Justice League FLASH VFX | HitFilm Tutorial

Hello everyone, I'm Zach and welcome back to another HitFilm tutorial.
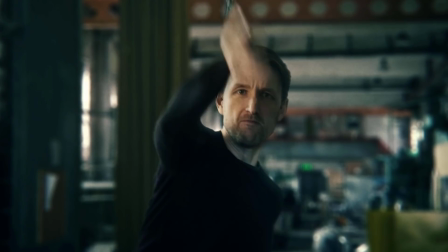Today I'll be showing you how to create the slow motion effect inspired by The Flash from Zack Snyder's Justice League.
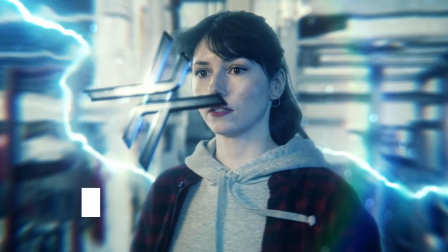You can find the project files for this effect in the video description if you'd like to follow along. The most important step when recording your footage for this effect is to record using a high frame rate.
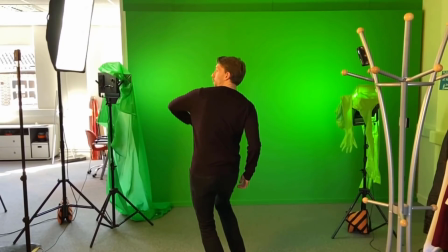Instead of the usual 24 or 30 FPS,
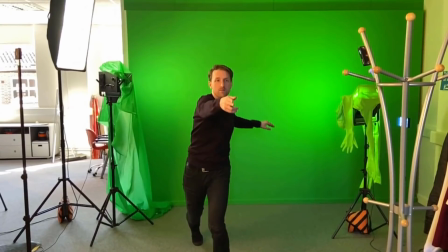I would recommend at least 60 or even 120 frames per second for a super smooth slow-mo effect.
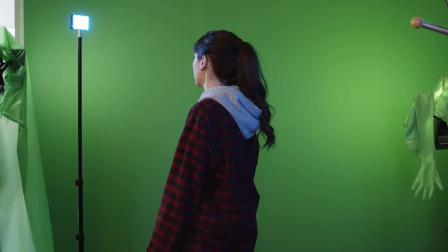This footage was recorded in front of a green screen to make it easier to place various effects on the background behind the actor.
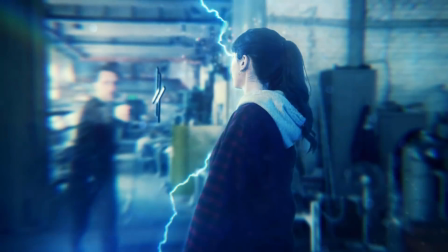I've already gone ahead and keyed out the green screen. One iconic part of the Justice League Flash effect is lightning bolts. Lots of lightning bolts.
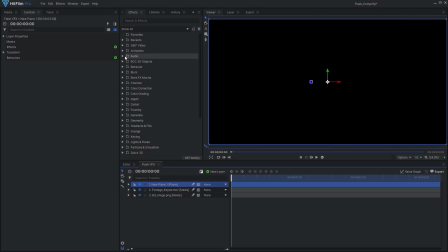Create a new black plane and add the lightning and electricity effect, setting the layer's blend mode to add. Move the start and end points to position your lightning bolt, then remove all the branches.
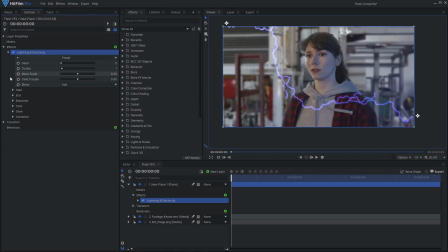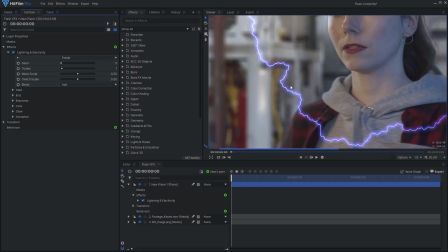Also remove the built-in glow. We'll get a better looking result if we stack some custom glows later on.
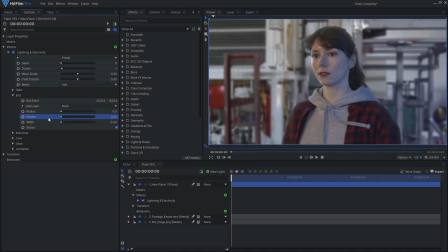Goodbye, built-in glow, you won't be missed. Animate the end growth from 0 to 1 to make it quickly appear. Then animate the core opacity and feather to fade out the bolt after a few frames.
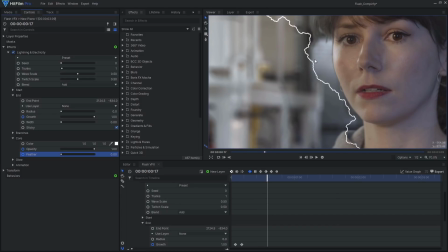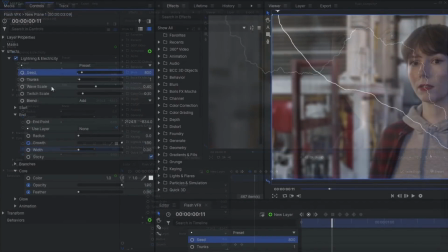Customize the various lightning parameters such as width,
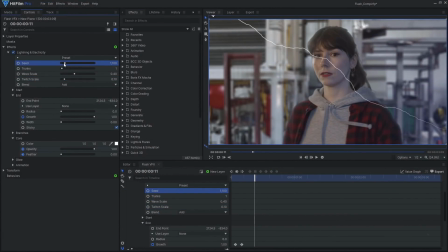seed, wave scale, and switch scale. Then reduce the speed and jitter of the animation.
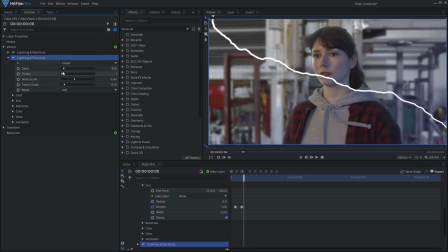Duplicate this lightning effect multiple times, changing the seed to produce a unique look for each bolt. Move the keyframes on the timeline so the lightning strikes at a different time.
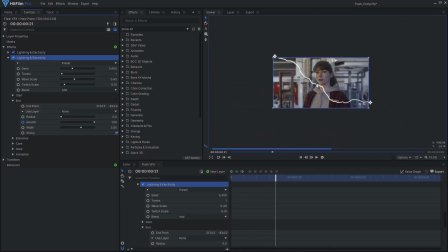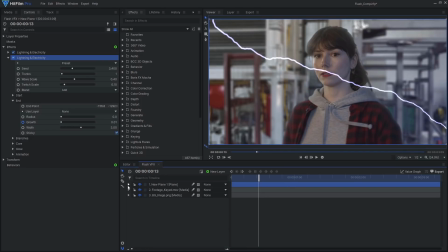To make this lightning look much more interesting and less CG, I'll start by adding an energy distortion effect, followed by a zoom blur.
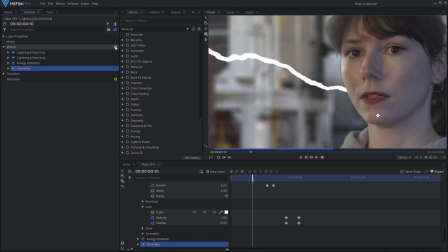The zoom blur almost fakes the appearance of motion blur.
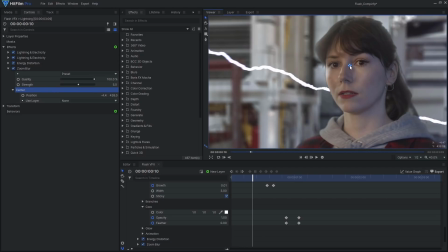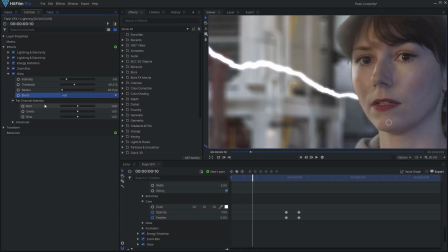I'll stack up a few glow effects, then add even more energy and heat distortion effects.
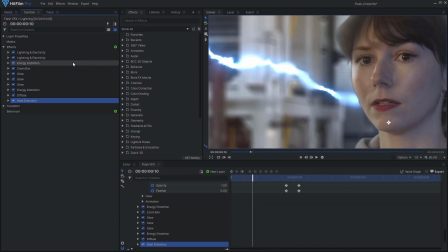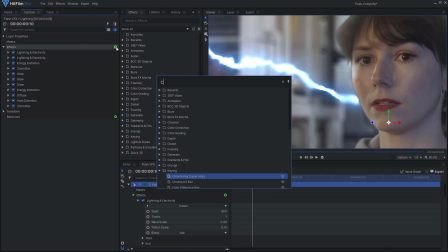I'll add another zoom blur, a curves effect to adjust the brightness and color, and end with a chromatic aberration effect.
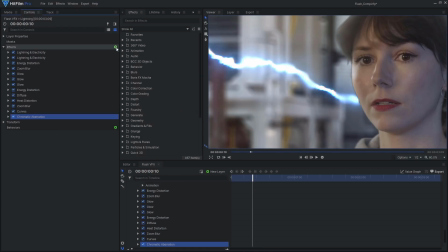Remember to reduce the speed on any distortion effects to keep the smooth slow-mo look. If you disable and re-enable these effects, you can see what a difference it makes to the lightning.
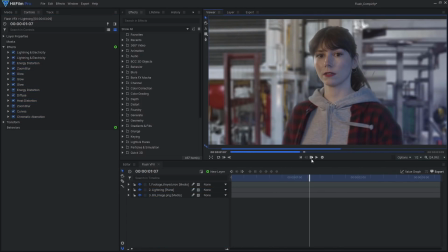To integrate the lightning into the scene better, I want there to be some distortion on the background. Make this lightning into its own composite shot, moving the effects with the layer.
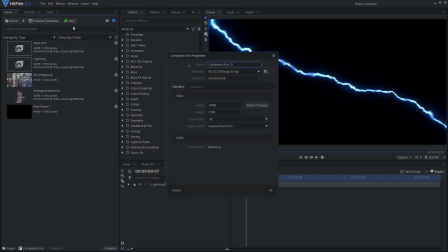Drag this lightning comp into another new comp and add a heavy blur effect.
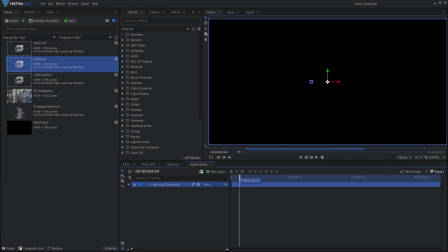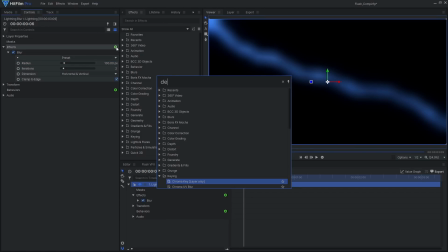Also add a demult effect, as we need the background to be transparent. Bring this comp back into our main timeline.